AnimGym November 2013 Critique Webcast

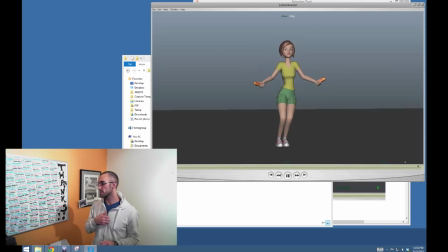2718s
I do like how the knees are twisting. All that says to me though is that there should be even more twist. Way more in Z, but even some twist in Y on the hips as well when she lands.
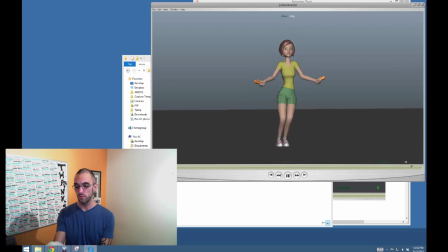2731s
Okay, so just overall kind of 10,000 foot view of this shot is disconnection between the lower body and the upper body. Okay.
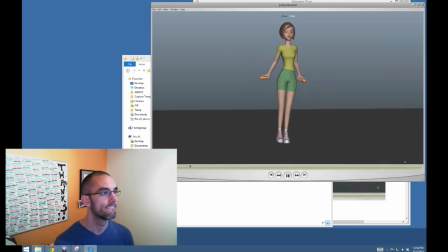I would offset that everything that's happening in her spine. I would offset by like 4 frames. I feel like everything needs to just be kind of like a little bit more behind the up and down action.
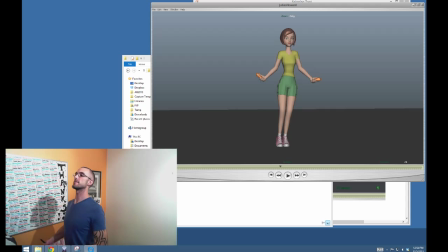2763s
It seems like they're almost twinned. It feels like almost like her back is extended at its maximum at the height of the jump. So everything is happening just like almost twinned. So I would calm that down.
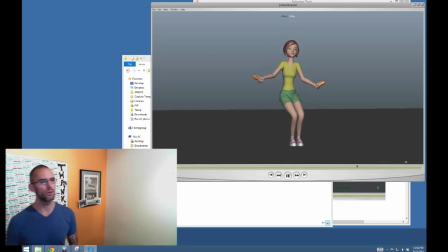2779s
The screen right arm for some reason is moving way quicker than the screen left arm. It's almost like she's like hitting herself almost.
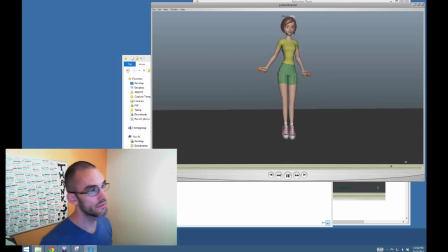2789s
Well, I mean, that's the effect in silhouette because you're using up all of your negative space in short time. And then the just a little bit more work on the arc there.
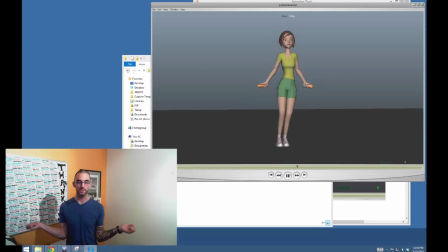2803s
It's okay if you don't have the arms like kind of like straight up to the side like some of your other animators friends have done. It's okay if it's a little bit down or you're doing a little bit more of like kind of like a circle.
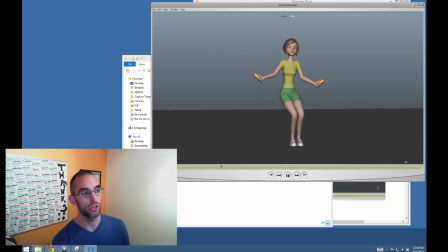2817s
But just work on the arc just a little bit. The net effect of what you've done here is that the screen right arm looks like it's like banging left and right, and the screen right arm is doing that, and then the screen left arm is almost staying completely still, almost. Okay.
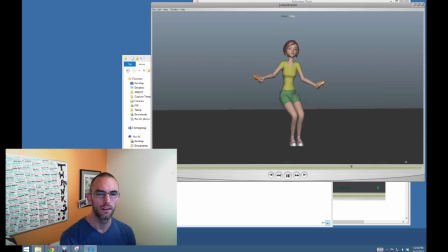Still though, don't get me wrong, very strong, very strong.
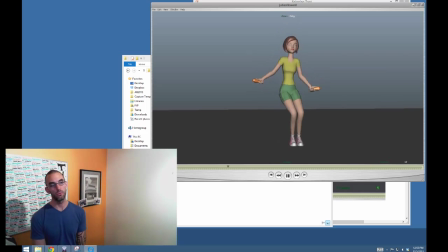2850s
I feel like everybody is doing a little bit too slow, like they're landing on their toes. I feel like the heels are coming down just a little too slow for everybody.
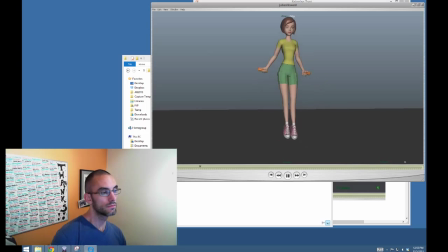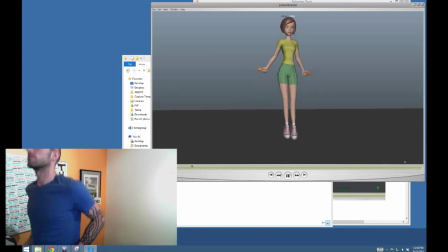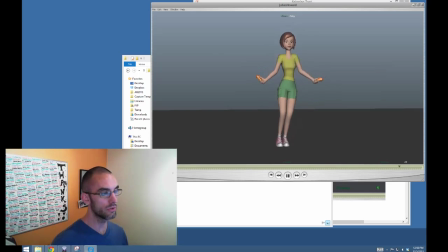2871s
Yeah, just a little too slow. If you look at it, those heels, they really feel like hydraulic powered, like they have like the weight of the world on them, and they still just like easing her into the ground. I would speed that up. Okay.
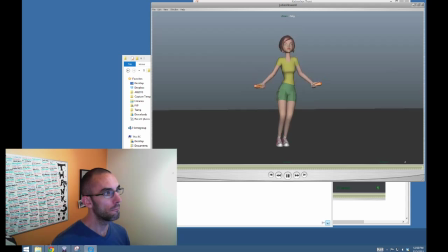2893s
Okay. Cool. I think that's my last comment.
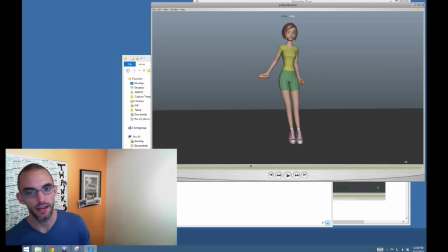2898s
I'm fine with like the neck and head. I think that is a lot more.
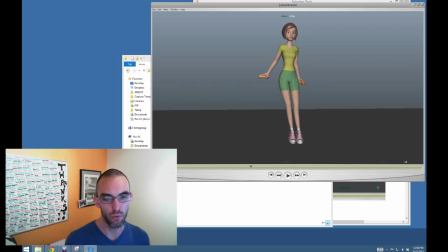2903s
One of the first ones we watched, I said it looked like a chicken. I think with kind of like the adult version of the jump rope, it would be stiffer, and I'm actually fine with erring a little bit on the side of stiffness with the adult version,
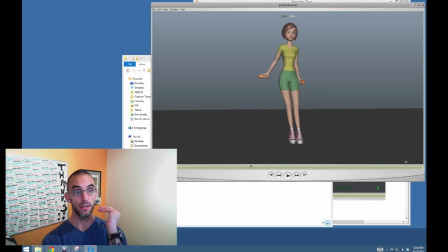2921s
where you're kind of like just like, you know, keeping your head facing forward and not letting that impact really propagate all the way up through your head. I would say that that's probably the better side to err on with the more realistic approach. Okay. Awesome. Thank you, Julian. Round of applause.
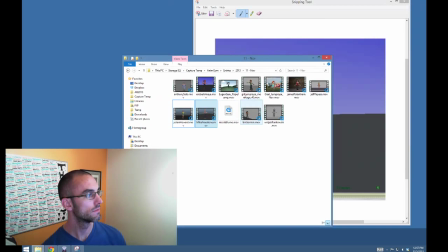2943s
Yay. Mike Freestone.
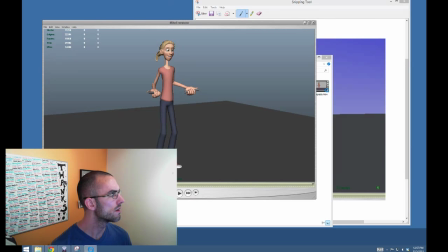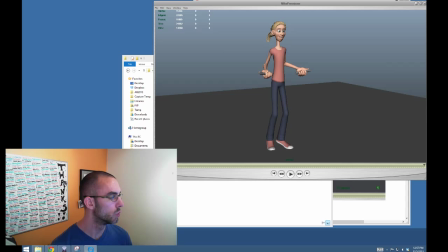2952s
Ooh. And again, the ponytail shows up in full force.